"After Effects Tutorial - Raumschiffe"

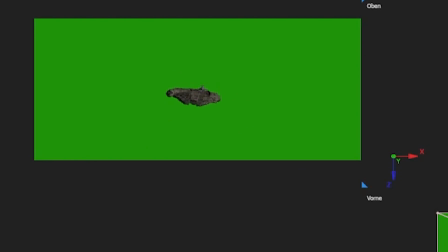Und ihr seht schon, das tut er auch, hier in der Vorschau jetzt relativ langsam,
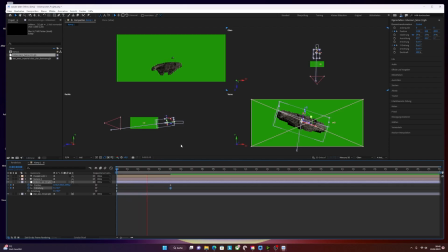aber ja, da tut sich schon was. Das sieht ja schon halbwegs dynamisch aus, würde ich jetzt mal behaupten. Wisst ihr was? Mir fällt aber auf, dass das hier ein bisschen zu dunkel alles wirkt. Wenn ihr mal so guckt, der Falke ist sehr dunkel.
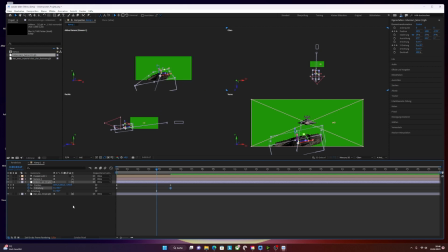So sah das eigentlich in den alten Filmen nicht aus. Das heißt, wir könnten noch mal ein neues Licht hinzufügen.
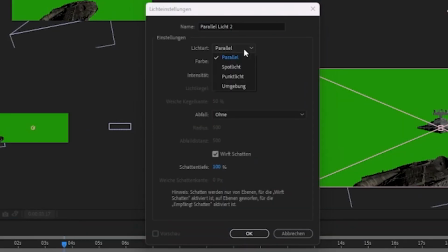Diesmal machen wir aber ein Umgebungslicht.
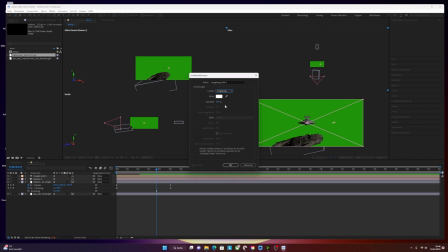Umgebungslicht ist nämlich eine generelle Beleuchtung, die im Prinzip einfach nur die generelle Beleuchtungssituation betrifft. So, da lasse ich jetzt Farbe auch mal auf Weiß und Intensität auf 100%. So, da seht ihr schon, okay, das ist jetzt deutlich heller geworden.
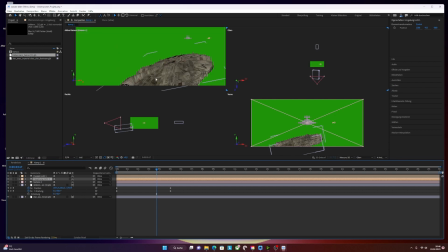Das ist auch eigentlich schon fast zu hell, weil jetzt die andere Art der Beleuchtung kaum noch zum Tragen kommt. Obwohl, wie gesagt, wir sind Shots von Star Wars gewöhnt, die auch so aussehen. Aber ich kriege das jetzt nochmal doppelt an und mache mal die Intensität auf nur 40%.
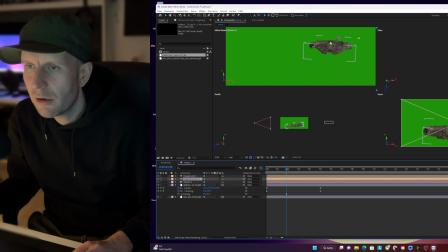Da seht ihr, es wird ein bisschen dunkler, aber ihr seht immer noch die Schattierung von der anderen Beleuchtung. Ich bin sogar fast geneigt, auf 20% zu gehen.
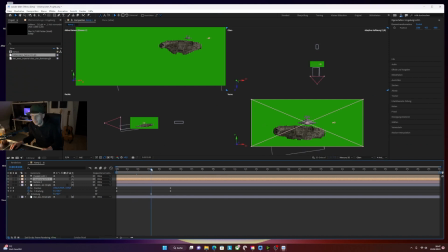Ja, das gefällt mir schon besser. Okay, also ich habe jetzt auf jeden Fall generell ein bisschen mehr Grundlicht, aber ich habe noch quasi die Dramatik der Parallelbeleuchtung.
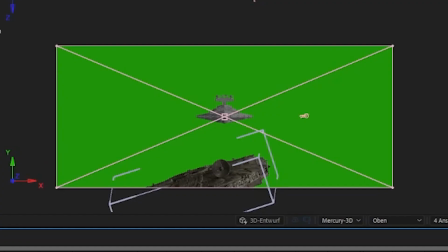Hier sieht man das schön an den Glanzeffekten. Hier sind ja nicht wirklich Glanzeffekte, aber quasi an den Highlights der Beleuchtung und dass der Sternzerstörer da im
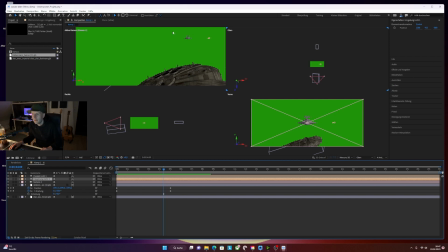Hintergrund auch noch quasi etwas Licht abkriegt von dem parallelen Licht. So, kommen wir zum Sternzerstörer. Das ist ja mein nächster Punkt. Ich möchte ja, dass der sich zumindest minimal bewegt.
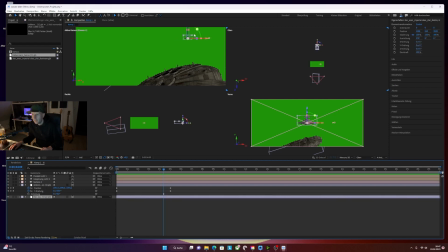Ich klicke den hier in meiner Ebenenliste an, dann wird er hier auch markiert im Bereich. und ich mache das jetzt so, ich scrolle hier unten wieder auf den ersten Frame und ihr habt das gerade beim Millennium Falcon schon gelernt mit der Bewegung.
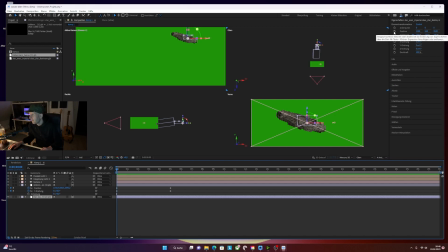Ich klicke hier auf die Stopwatch, wie heißt das denn nochmal? Stoppuhr, genau. Und dann wird hier der erste Keyframe erzeugt.
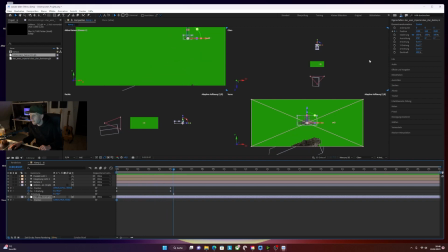ich mache das ich könnte jetzt quasi ein anderes objekt anklicken und auf den keyframe springen aber ich mache das einfach nur grob ich habe jetzt hier grob unten in der timeline einen anderen frame ausgewählt mache hier noch mal den klick auf den punkt und dann habe ich einen neuen keyframe gesetzt und dann
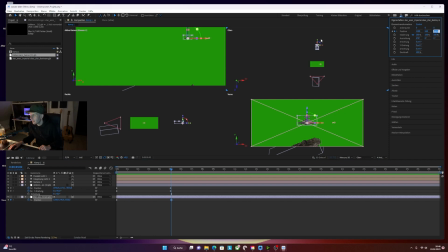sage ich einfach 3520 ich mache es mit mit der maus der soll ein bisschen näher kommen. Seht ihr das hier? So. Er kommt halt ein bisschen näher. Er bewegt sich halt ein bisschen.
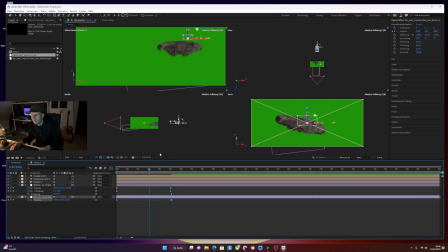So. Das sieht man in der Vorschau beim Scrubben hier nur sehr marginal, aber er kommt ein bisschen näher dran, dass da zumindest irgendwas passiert. So. Das ist schon mal ganz okay, wie ich finde. So.